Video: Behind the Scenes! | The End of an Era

The first thing I want to talk about is this short sequence of Wilbur and the bird flying down.
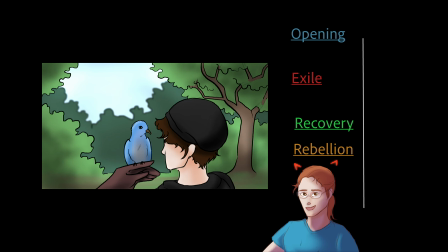No one questioned this, no one pointed it out, but this is supposed to be the literal interpretation of Twitter.
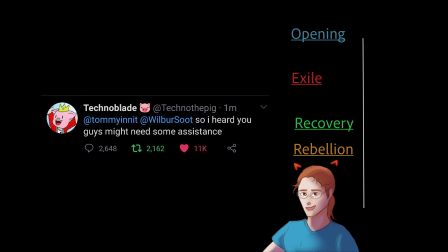You know, Technoblade tweeted out, and then they brought him onto the server, so that's what that's supposed to be.
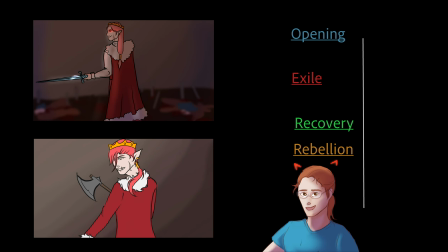Secondly, if you look back at the original frames, I had a different design sort of for Technoblade, and then Sadists, Techno versus Dream animation came out, and I was like, no, I hate everything about this Technoblade, we're gonna try this again.
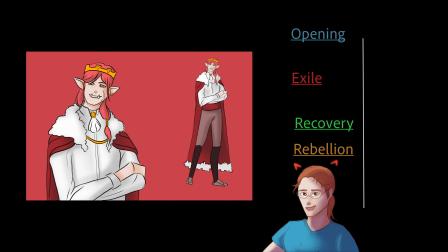So this is the only character I really did a design sheet for, just a quick messy sketch, and ended up changing his design. And thirdly, I really wanted a moment where everyone sort of recognized that they were bringing techno onto the server, and I struggled over this for a little bit because I was going for more of a realistic fantasy vibe, I suppose. And at first I was like, oh, they're summoning them. I'll do like a massive beam of light. But I was talking to my sister, and it was between that and the text, and she said, go with the text because it's different than everything else that you've been doing previously. And I'm very glad that she told me to do that, because I prefer this much better now because it has a much bigger impact, in my opinion.
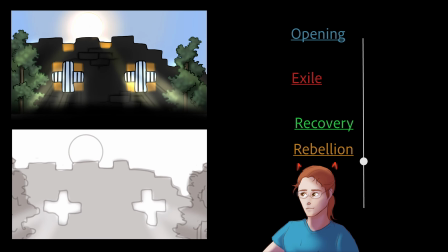Technoblade! The sun rises over another beautiful day in our country.
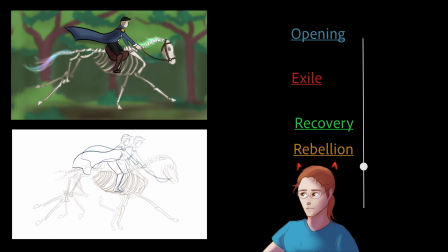The sun rises on another chapter The next page of the textbook that children will be reading.
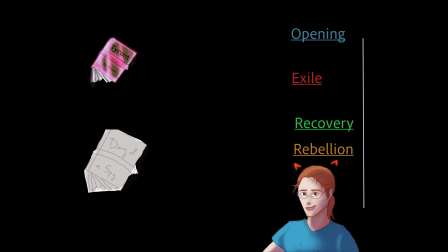So I'm going to pause it again real fast. If you look closely, the books are different. Originally, it was going to be A Diary of a Spy by Fundi, and then I changed it to Tyrant by Dream, simply because Fundi's motivation is hard to pin down, I think, in the SMP series.
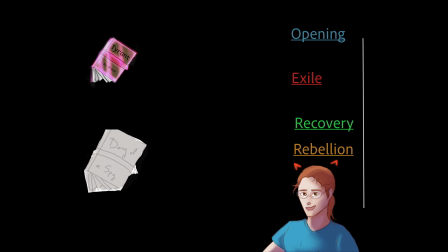He said he was being a spy, but then he seemed to abandon that, and now he's having this huge crisis of faith, most currently. So I ended up changing it to Tyrant because I wanted to focus on the feeling of us against the world
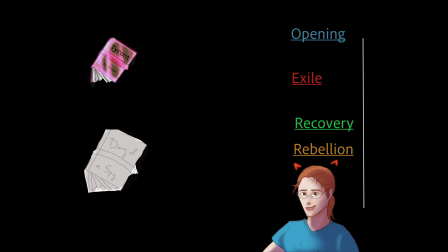instead of possible alliances.
Till the end of time.
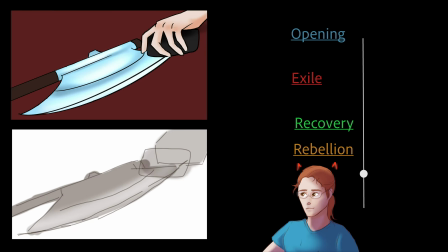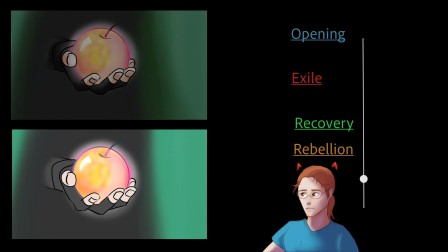Do you think war is coming? We have a life here!
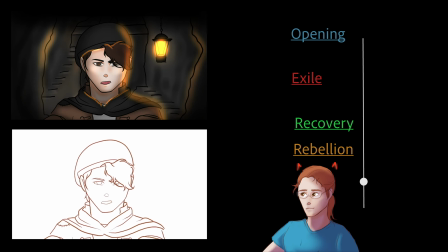Tommy, we don't have a choice.
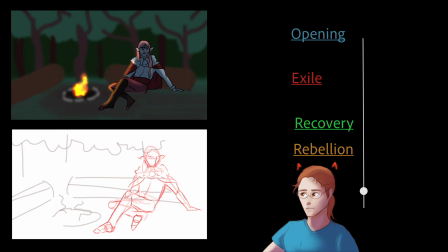Someone's gotta be the bad guy for the content. Will it have to be me?
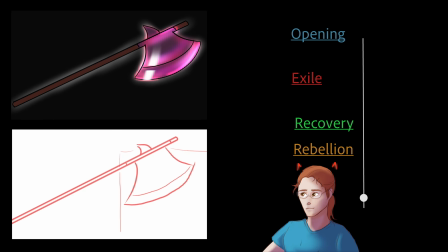Look, if I spend all this time making a sharpness 5 axe and I never get to use it, I'm gonna find a chance to use it. That's all I'm saying.
So a final few notes. I had this thing pretty much completely drafted before the November 8th stream, and I did want to focus on Technoblade's possible betrayal, and then Wilbur had to come out of nowhere with his villain arc, which was incredible, but I really debated whether or not to put Techno's last little end scene in there. I decided to because his character might have gone with it anyway, which it sort of did. Mistakes that I made that I probably could have avoided. So I didn't create any character reference sheets at all. I drew them once, decided if I liked it or hated it, and moved it from there, which is why characters like Nikki or Tubbo,
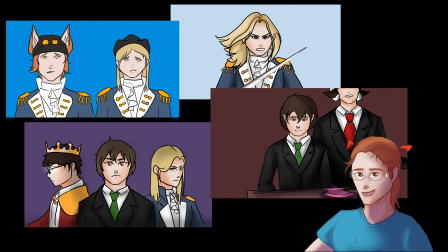they kind of change their shape, their hairstyle, their face shape a little bit between frames, which I'm not the biggest fan of.
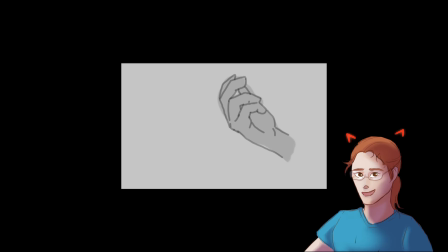I also learned that you can take transparent sprites and move them around and essentially animate them through Premiere, which I want to experiment with, give it the illusion of movement, some simple, not quite animation stuff, but like some movement, which is very exciting.